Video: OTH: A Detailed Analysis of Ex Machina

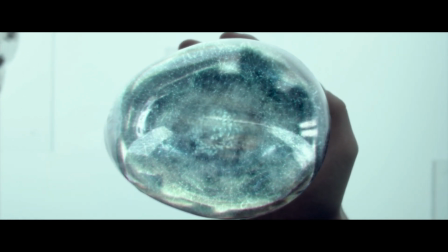243s fluid, imperfect, patterned, chaotic.
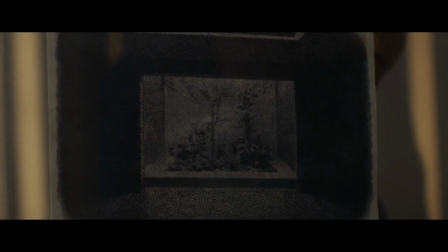250s
And Ava's drawings that are dots connected by lines and through her representational work come together to form the image of her tree.
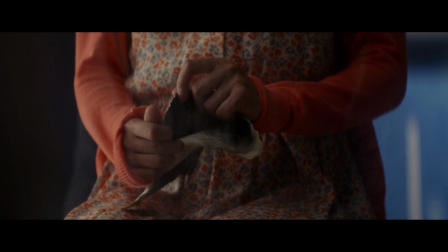258s
And later, it's exaggerated when Ava presents the torn up drawing of Caleb's face.
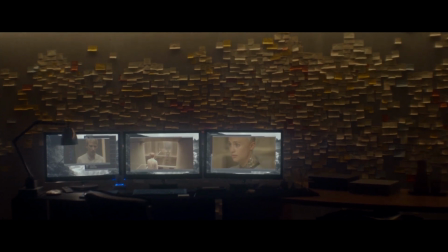264s
We see it in Nathan's office where he accumulates individual post-its to write down his notes that, taken together make up his larger observations.
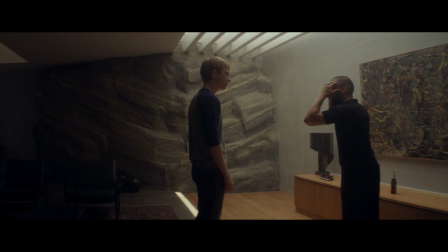273s
And finally, there's the Pollock painting itself. Layer upon layer of his action art, we see Pollock's attempt at portraying his unconscious.
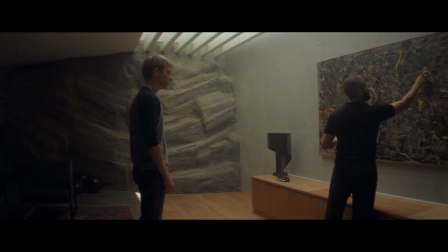283s
It's a faithful symbol because Pollock was finished with it when he knew he was finished.
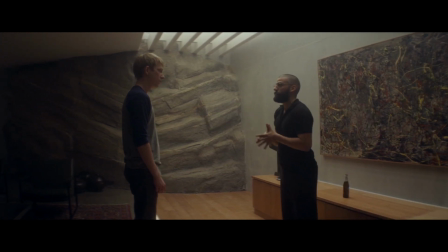288s
Each one of these marks represents Pollock's instinct, and therefore it can't be reduced to the individual lines,
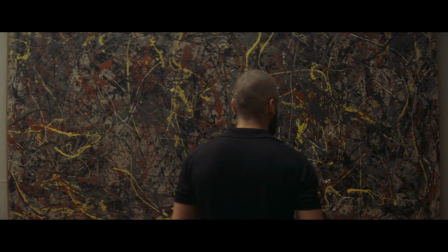295s
but instead, from all of these lines emerges the masterpiece painting number 5, 1948.
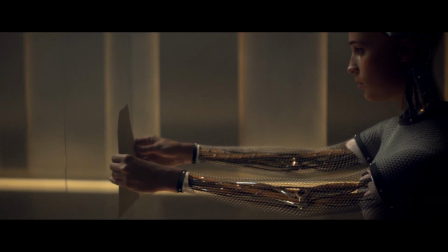303s
Like we've already discussed, the expressionist painting represents the human unconscious,
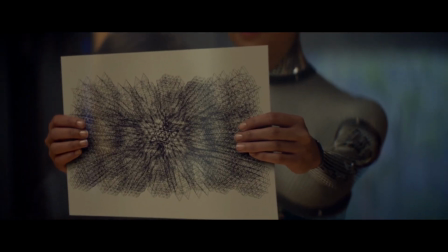308s
but the true magic of this message comes when we compare it to Ava's first drawing that depicts the artificial unconscious,
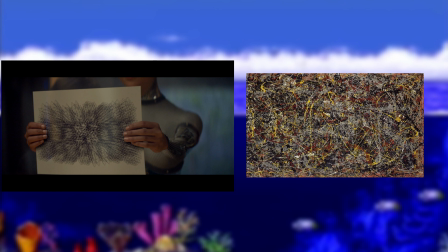316s
because after we compare them, we see the similarities and differences of the human unconscious and in AIs.
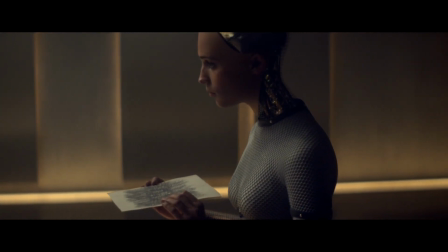325s
Bound to this comparison is the brilliance of this film because it contains its defining theme, duality.
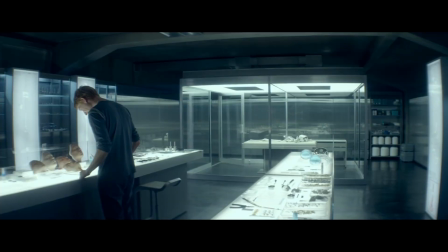332s
Even in its setting, Ex Machina forces a comparison to support this theme.
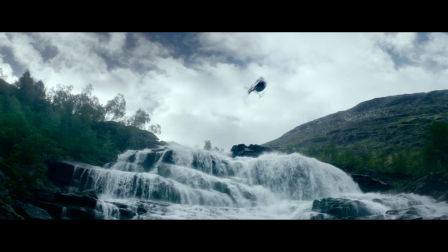337s
Where the facility is sterile, futuristic, and quarantined, it's in the center of an open, lush, and natural environment.
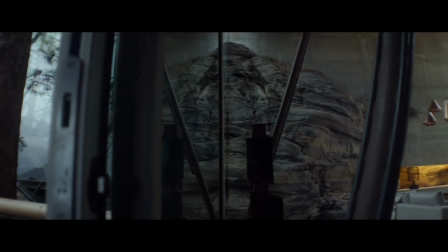345s
In this visual symbol, it compares the natural source that created consciousness and the artificial source that created consciousness.
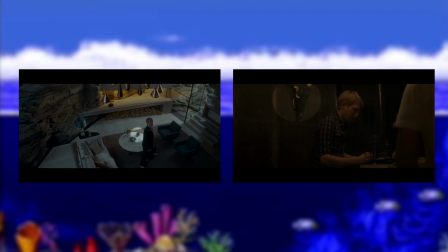352s
A concept that's further demonstrated by Nathan's decorative human and animal skulls and the synthetic skulls of the AI.
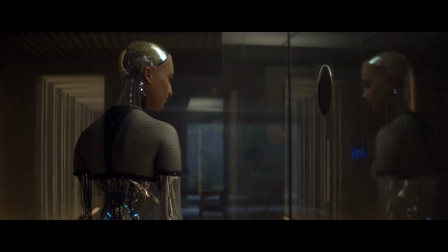360s
And then there are the reflections that amplify this theme of duality.
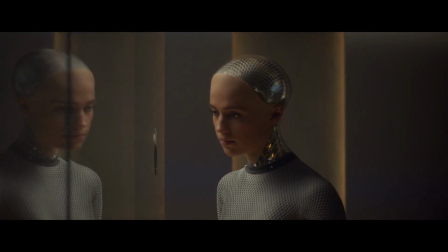365s
It's a subtle motif, but once you start to notice it, you can't not notice it.
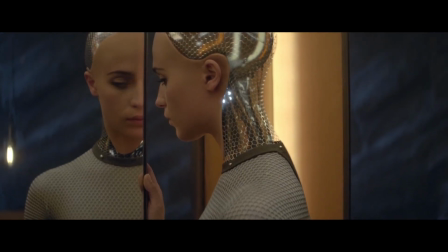370s
These shots are ubiquitous, and it ultimately builds up to the final shot of the film.
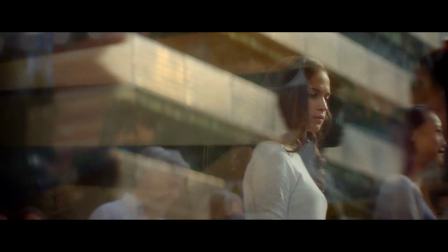375s
This reveals the real brilliance of Ex Machina because in the same way that the visuals reinforce the concept of a dual nature,
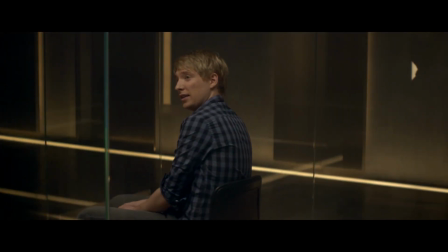382s
so too does the story itself. Where we have the human story that's primarily focused on Caleb, on the other side of the glass we have Ava's story.
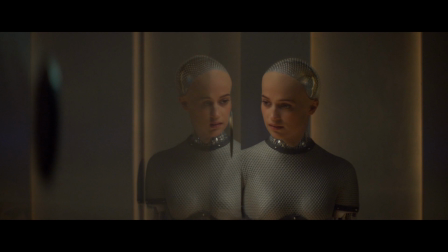392s
It's literally, in Caleb's words, Through the Looking Glass.
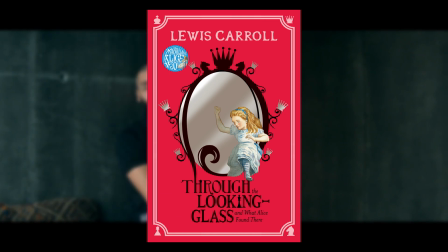397s
For those not familiar with the title referenced, Through the Looking Glass was the sequel to Alice's Adventures in Wonderland.
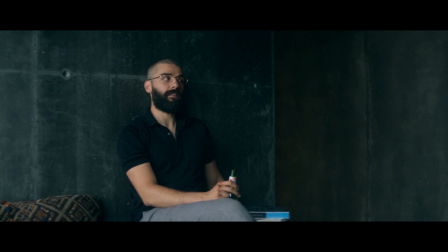404s
After examining the details in the story, we find the main character, Alice, has a lot in common with Ava.
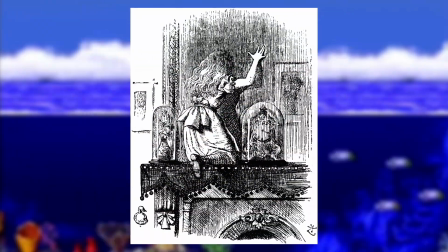410s
In her story, Alice is transported to a strange new world through nothing less than her mirror.
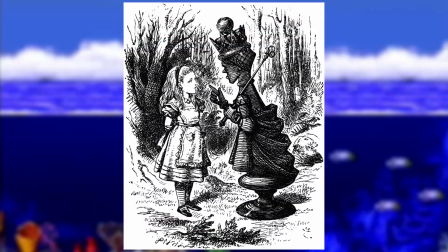416s
After arriving, she encounters a giant chess game being played. Alice tells the Red Queen that she would like to join, and the Queen tells her she can be a white pawn,
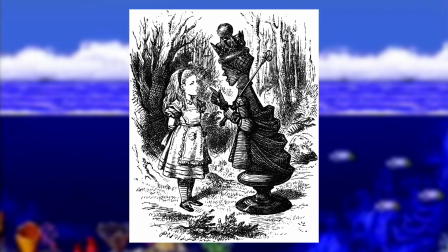424s
and explains that once she reaches the end of the board, she can herself become a queen.
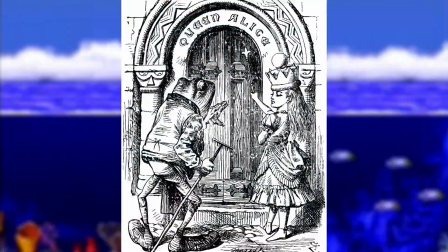430s
Alice's unofficial goal from this point on is to become a queen through the rule of the game called Pawn Promotion.
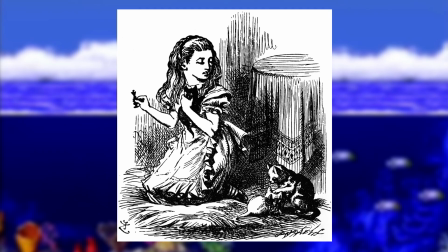436s
It represents Alice's maturation story as she makes her way from childhood to womanhood.
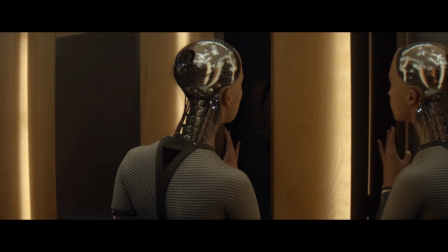443s
Similarly, Ava has her own maturation story,
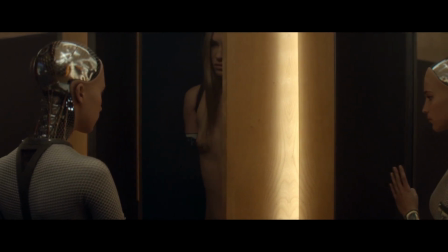446s
one where her goal is to go from just another one of Nathan's AIs to proving that she has a human-like consciousness in her.
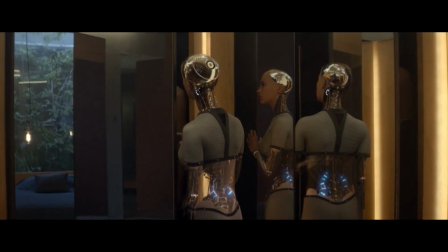454s
The goal is something similar to the character in Caleb's story, Mary in the Black and white room.
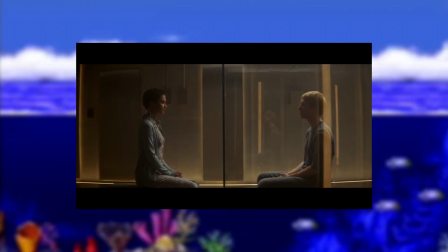460s Mary's a scientist, and her specialist subject is color. She knows everything there is to know about it.
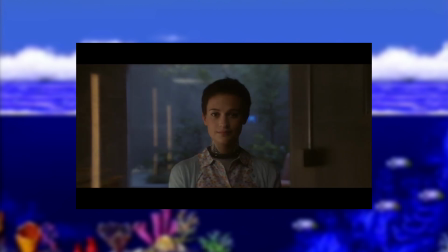468s But she lives in a black and white room.
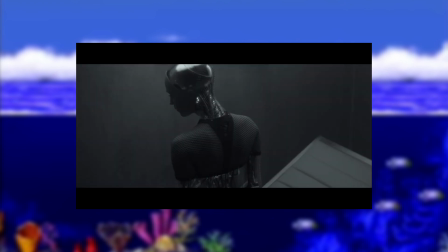473s She was born there and raised there. And she can only observe the outside world on a black and white monitor.
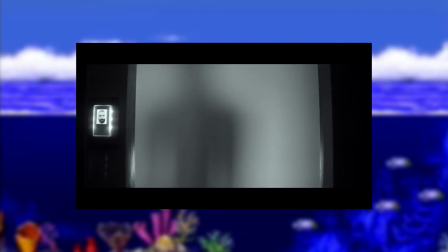481s And then one day, someone opens the door. Mary walks out and